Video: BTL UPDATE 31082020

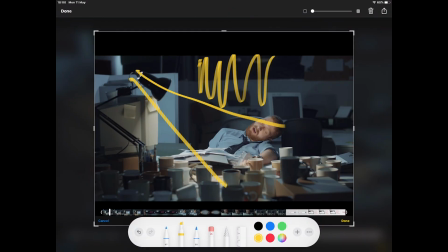[4:07]
What we did as well, what I had to add, is that the background had to give more of a bluish kind of tone. A sort of moonlight kind of feel. Exactly. I think it really creates a sort of sense of like loneliness. Or the fact that he's kind of been left alone, you know, everyone's gone home, everything is switched off around him, and his little desk lamp is the only light on in that office. Obviously, in these two adverts, we're using very moody lighting to create a very kind of brooding, like depressing feel. But of course you can use light to create a very upbeat feel, a very cheerful feel. Exactly. And probably the most upbeat commercial we've done is lately, Eureka. Yes, Eureka was quite a success when it comes to story.
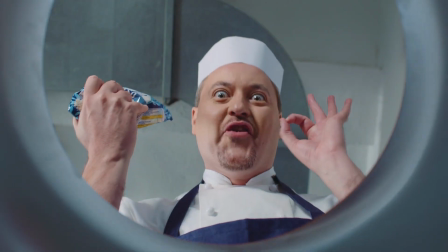[4:51]
I mean, just to give you a quick synopsis about the project.
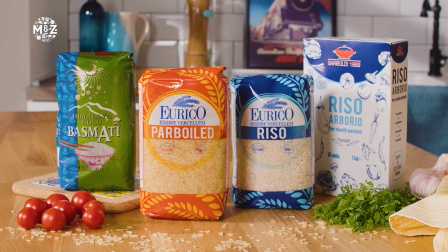[4:56]
client wanted to introduce this particular rice, which is called Eurico, and they wanted to emphasize on the title, the word, the brand, and they wanted people to remember the name.
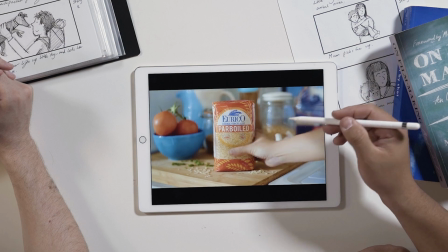[5:09]
So let's take a look at this. So this is Eurico. Take a pause at the woman in the kitchen.
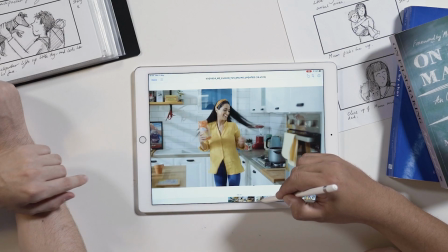[5:15]
Okay. It's this one now? Yeah, stop over here. Exactly. So, yeah, we were lucky that one of our colleagues had a brand new kitchen. They just bought an apartment, and when we went there, we said, this is the look we wanted. That's a very kind of tasteful wall, you know, and very, very. And in fact, even we wanted something bright, something colorful, because even the products that we had from Eurico are orange, nice blues. I think it looks deceptively simple. Yes. But I think there's quite a lot of thought in just this shot.
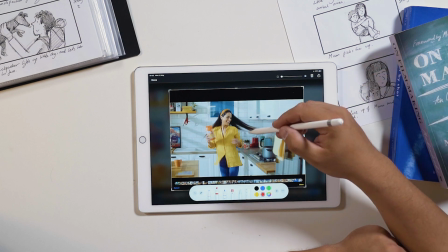[5:52]
Luckily, it was quite a bright kitchen, so these white cabinets and also the white wall on the back bounces off the light, so it creates that mood that we wanted. But we wanted to give this wall something special. My idea was to create a light that is coming from a window.
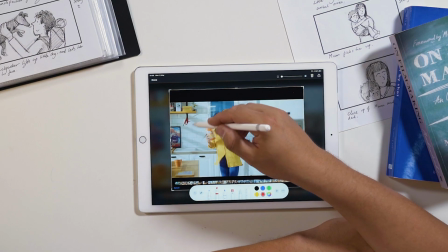[6:16]
First of all, I placed a particular strong light,
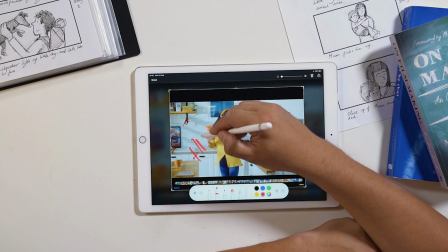[6:20]
which in our terms we call it an HMI, in the actual entrance of the apartment. Hey, you remember? So we had an HMI coming in from the side like this, from here, to create a soft light, which you usually get from a window. And then we needed something extra. Usually in kitchens we have blinds. So we said, why not create this interesting
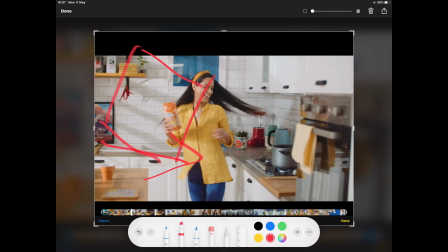[6:52]
feature on the back that showcase these blinds coming in from the window. And we it's literally another light, that's focused light with some,
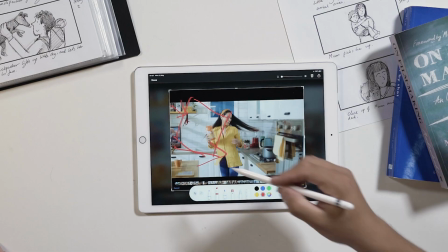[7:04]
like strips of black metal to create this particular shade. It's something that we use quite a lot in order to create a bit of interest. It's true. On a blank space. Yes, especially when you have a blank wall, and we have a lot here in Malta. We tend to have big white walls. It's too plain, and on camera doesn't, reflect well. I think what's interesting is how you can use sort of different moods of light to tell a story.
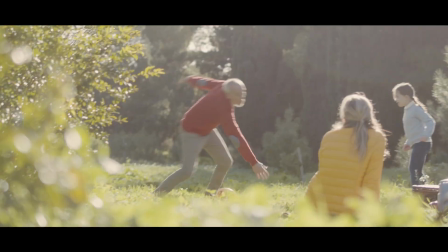[7:35]
For instance, we did a video for Novartis, which was about COPD,
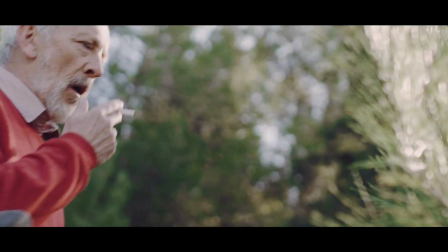[7:40]
and it tells the story of a grandfather and his granddaughter, and it begins in sort of happier times when the grandfather is healthy.
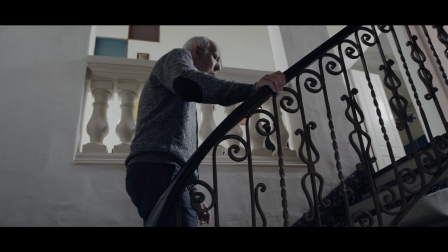[7:50]
But the thing is, he's also a smoker,
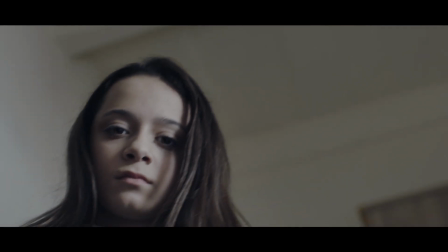[7:52]
and so we jump forward in the future and see that smoking has caused him to develop COPD, which is a lung disease.
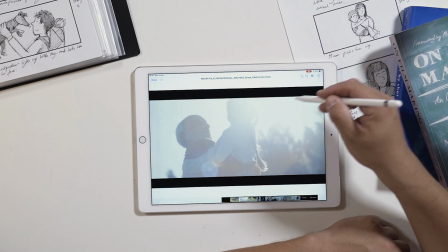[8:00]
Exactly. In fact, what you're watching right now, this is a nice area we found in Ta'ali,
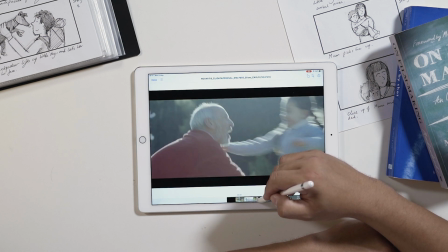[8:07]
and as we were lucky enough to have a great day during winter.